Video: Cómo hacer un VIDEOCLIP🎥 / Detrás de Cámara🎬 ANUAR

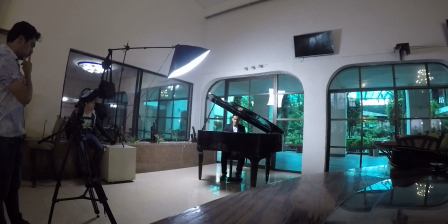(4:11)
Este softbox lo tratamos de subir lo más que se pudo porque el tripié que teníamos no era muy alto.
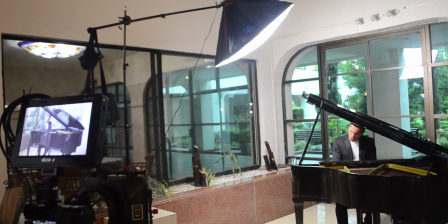(4:16)
Entonces hallamos la manera en la que pudiera ser de una manera no tan sencilla,
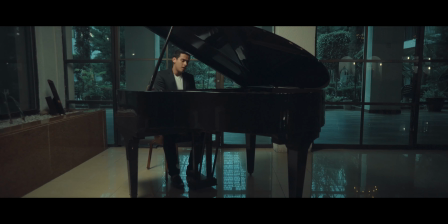(4:21)
pero de una manera ideal para que pudiera hacer estas sombras, estas luces en el artista. Solamente una fuente de iluminación, lo cual me recuerda que si quieres ver el video de cómo iluminar con una sola fuente de iluminación, pues vayas a verlo, aquí te dejo el video. Esto a su vez obviamente también vimos el vestuario del artista, cuál era qué es lo que iba a salir a pantalla. Manejamos un vestuario
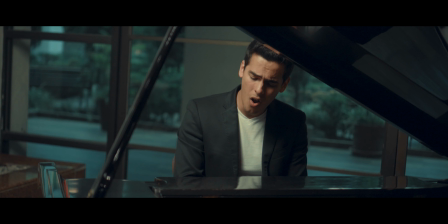(4:46)
sutilón, formalón sutilón, o sea un saquito, una playerita, con algunos accesorios en la mano para que no se viera tan formal. Esto nos agradó, así que él se llevó algunas mudas, pero esta fue la que en definitiva nos fuimos para este video. Y bueno,
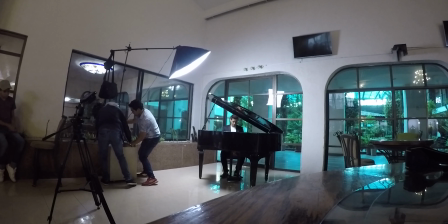(5:01)
una vez ya puesta la iluminación, pusimos el tripié y el slider.
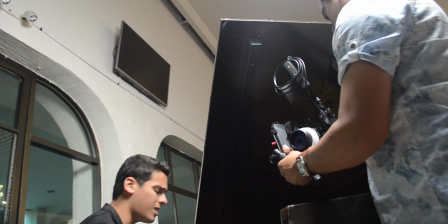(5:06)
Lo que usamos fue tripié, slider y un estabilizador, un shoulder rig, únicamente eso.
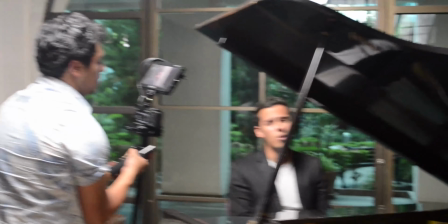(5:12)
Y la verdad nos acomodó bastante, bastante bien. Con un follow focus fuimos haciendo el seguimiento de foco de la imagen mientras nos movíamos sutilmente,
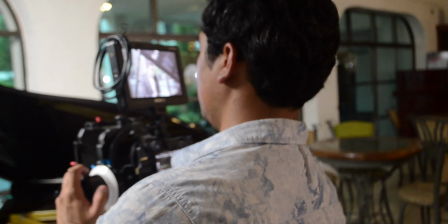(5:21)
lo cual daba unos movimientos bastante precisos y bastante controlados, que eso le daba un look bastante agradable al videoclip.
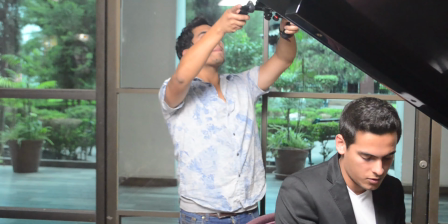(5:28)
Pusimos la canción para que él pudiera ir cantando y pudiera hacer un playback bastante preciso.
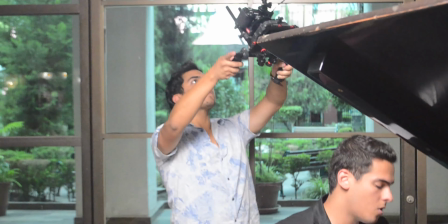(5:34)
Igual en las manos jugamos, ahí truqueamos un poco porque el artista no era del todo conocedor del piano.
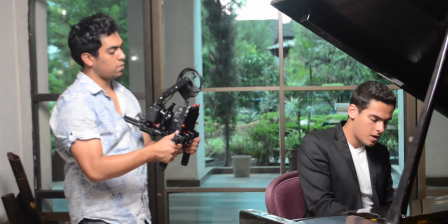(5:41)
Y pues ahí jugamos con los encuadres para sacarle provecho a este teclado que se veía bastante, bastante padre. Tuvimos mucho cuidado con el teclado porque obviamente la gente estaba ahí, no podíamos hacer mucho ruido. Sin embargo, haciéndolo de manera sutil y tranquila, pudimos sacarle mucho provecho.
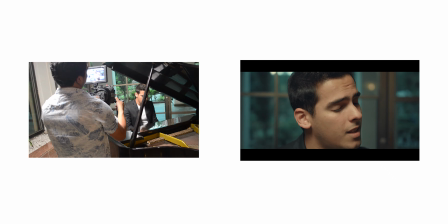(5:59) Me da el valor, yo puedo escribirte miles de canciones, pero me preocupa si entiendas o no.
No todos los artistas musicales están acostumbrados a tener una cámara enfrente, pero pues sabiéndolo, platicándolo antes y agarrando confianza, Anuar la verdad es que lo hizo bastante bien.
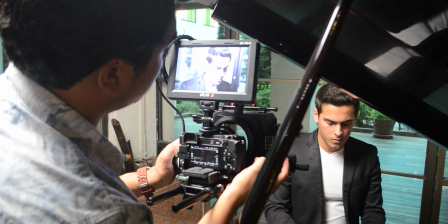(6:18)
La repetimos la canción varias veces,
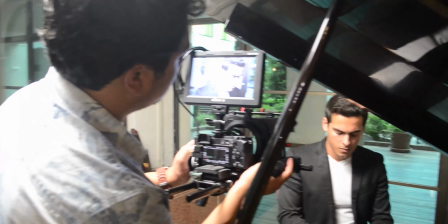(6:20)
pero esto para tener varios encuadres y repetir uno que otro en los cuales a lo mejor se reía o a lo mejor se olvidaba por partes de su canción,
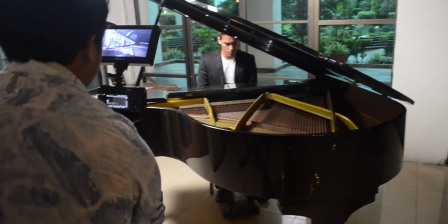(6:28)
que bueno, esto llega a pasar porque pues se sabe en la canción, pero también es como el nerviosismo de estar,
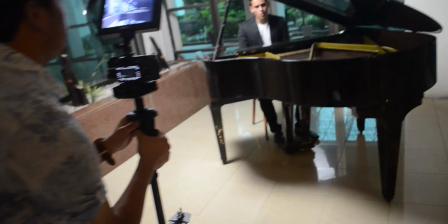(6:34)
de que mucha gente está ahí, de que tienen gente alrededor viéndolos, el tiempo contado. Hay muchos factores que influyen en que el artista pueda sentirse un poco nervioso, preocupado y que se le pueda olvidar su propia canción.
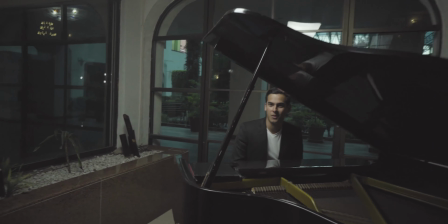(6:49) Otra vez, la cagué. Corté. Perdón.
Pero pues la repites una, dos, tres veces y no pasa nada. El llamado terminó, no duró mucho, la verdad.
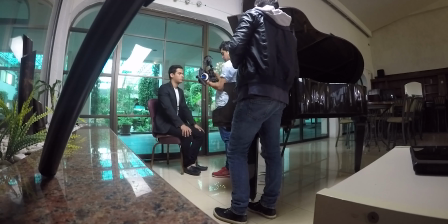(6:59)
Es que ha de haber durado unas 5 o 6 horas máximo desde que llegamos nosotros hasta que nos fuimos. Y supongamos que él estuvo ahí unas 3 horas, o sea, fue bastante rápido, considero. Y fue solo un día de llamado. Entonces, pues, una vez que terminamos con él, él se fue y nosotros nos quedamos a recoger todo el equipo. Éramos un crew muy, muy pequeño, pero era el crew pues suficiente, o era el crew necesario con el presupuesto que teníamos. Te digo que fue un presupuesto muy bajo, imagínate cuánto fue que nada más íbamos 2.
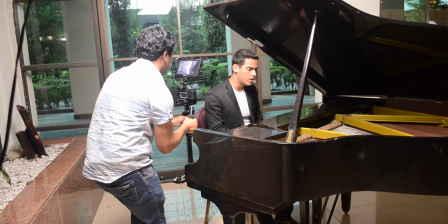(7:35)
Obviamente esto lo planificamos para que todo se adaptara a 2 personas.
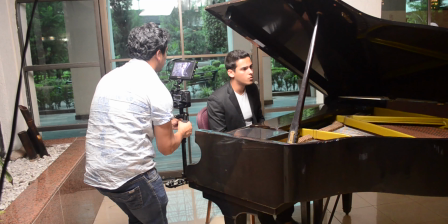(7:39)
No íbamos a llevar cosas tan complejas o hacer conceptos tan complejos si nada más íbamos a hacer 2. Pues lo manejamos de esa manera. Obviamente le mandamos referencias de otros videos de cómo se iba a ver más o menos.
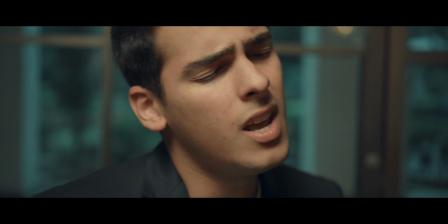(7:51)
Le agradó muchísimo y fue que pues ya se pudo lograr este concepto.
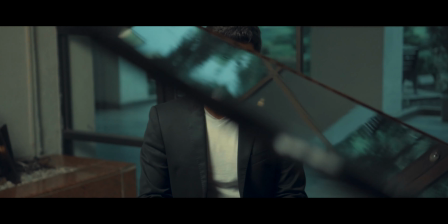(7:56)
Te dejo el video aquí abajo para que lo veas también, veas el video completo y nos digas qué opinas. Bueno, llegó el momento de postproducción. En la postproducción utilizamos Premiere. Premiere fue el programa en el cual hicimos todo el montaje, la edición, la colorización.